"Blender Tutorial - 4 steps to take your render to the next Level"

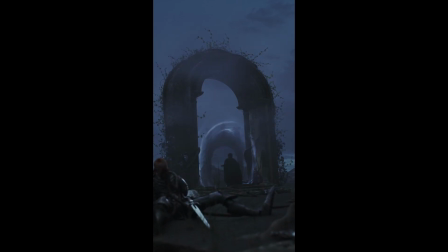0:00 What's up guys? In this video I want to show you 4 crucial steps to take your render to the next level. I hope you can take something for yourself with this breakdown and improve your 3D work. Let's jump right into it. The first and foremost tip is definitely fog.
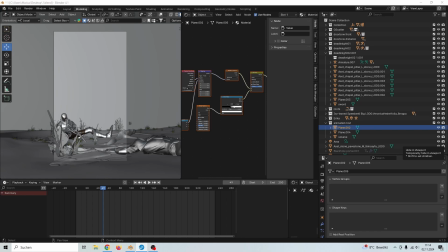0:18 This is probably quite obvious, but it always does its job. Already by taking a volume cube you can achieve much more depth and realism.
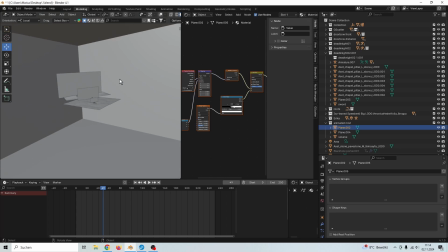0:27 So, as I said, we only need this volume cube, so a big cube around all of your scene.
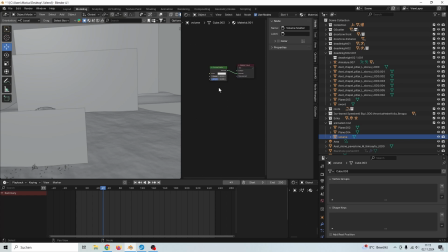0:34 Then give it a material, and this is just a volume scatter node. Plug it inside of the volume, add a very low number inside of the density, and that's it.
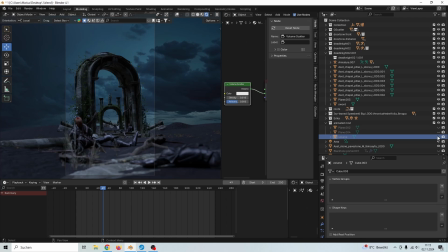0:45 And I think you can easily see why it is such a good idea to add a volume cube to your scene.
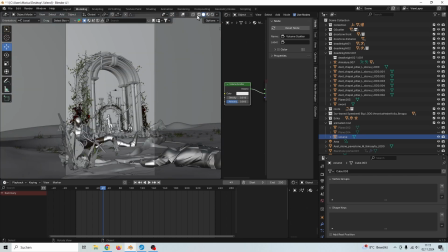0:51 It instantly adds more depth. But we can already take this one step further and add some animated mist as well.
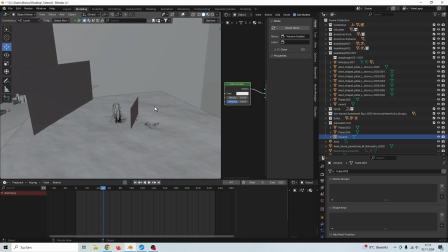1:00 So I just added those 2 planes, one right in front of the camera and the other one more in the background.
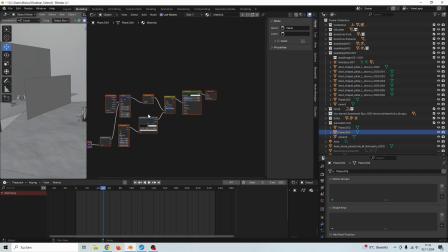1:07 Yeah, just give it this node setup. So we only need a gradient texture with some mapping coordinates, multiply it with a noise texture, then separate it in the X direction. So the fog only goes in X direction, and then add this value node
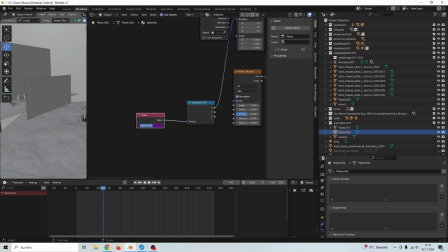1:27 and just type in frame/minus and then a number you have to figure out for yourself. Yeah, that's quite easy as well. Just copy this node setup.
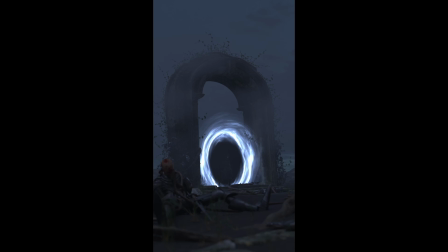1:39 I think if it fits your scene, animated mist is a great idea to take this foggy atmosphere even one step further.
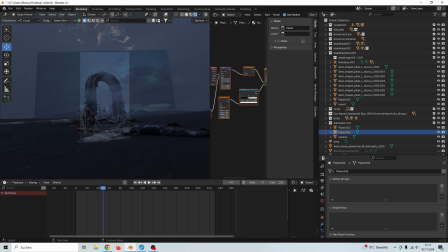1:48 Plus it already brings some life to your environment. And this takes me to the next point.
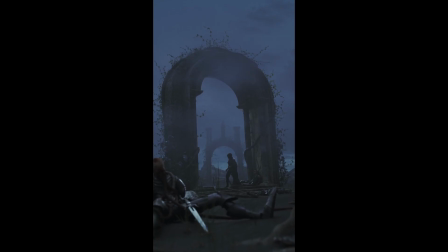1:54 Bring life to your scene.
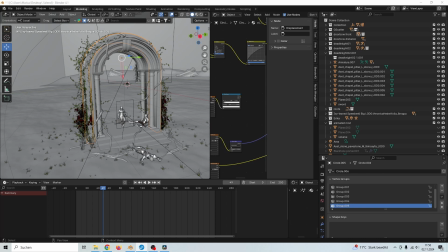1:56 We already started this with the fog and the mist, but we want to take this even one step further as it will upgrade everything in your artwork. For example, add wind to your plants and the cloth of your character, makes your work way more interesting and eye-pleasuring. And that's exactly what I did here.
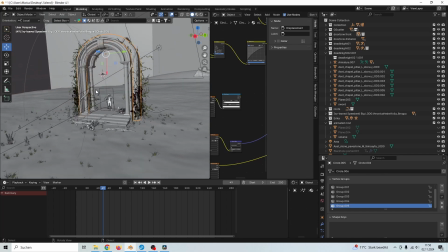2:15 The first step was adding some plants, for example those ivy or grass on the ground,
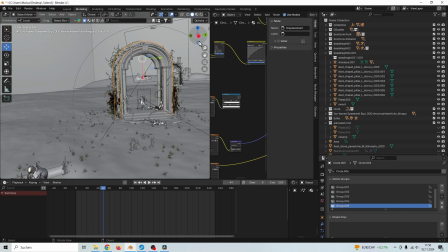2:21 and you can do this very easy with the free add-on called G-Scatter,
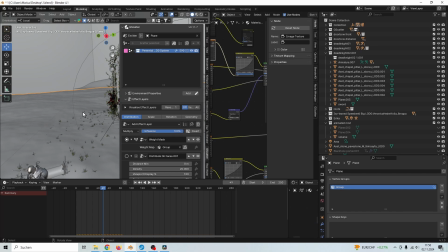2:27 where we can just select, for example, this plane as a ground and then go to the library
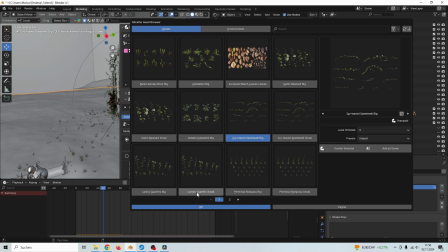2:35 and just add any plant you see here or buy some new ones. For example, this perennial grass, then just scatter selected.
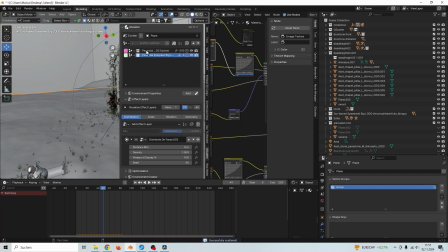2:46 Okay. And now we have this in our menu, and we can just adjust the distribution and the scale and everything else, or add an effect layer, for example a weight mask, where we can
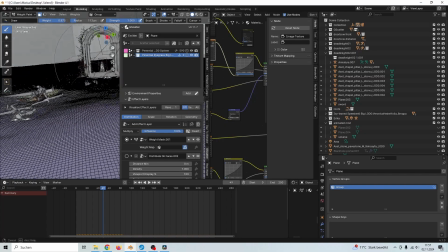3:06 weight paint where those plants grow. Yeah, and this is, as I said, very easy to do.
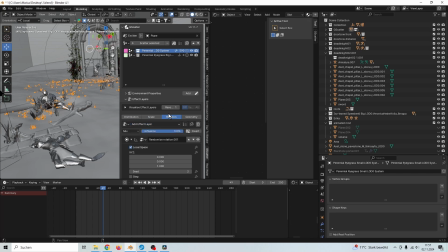3:18 So yeah, this is one of my favorite add-ons when it comes to scattering plants and stuff for environment design. And you also have this option under the rotation tab to add a wind effect.
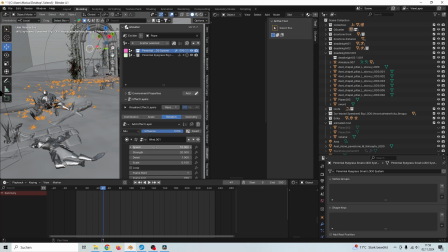3:33 And you can just select it and play around with the speed and the strength and everything else. So this is a very simple method to add wind to our scene. And then for the character,
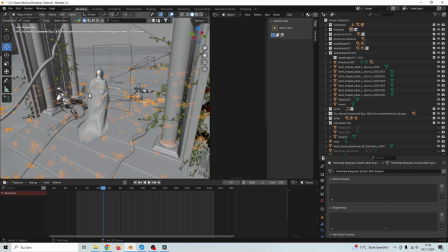3:50 I just gave this character a cloak, did some cloth simulation, added the wind, you can see this here.
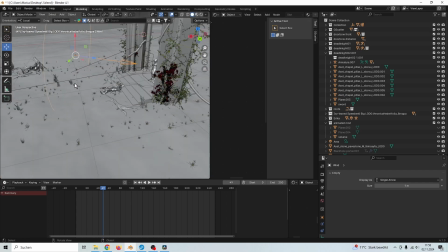3:59 As well, I played around with the strength and everything.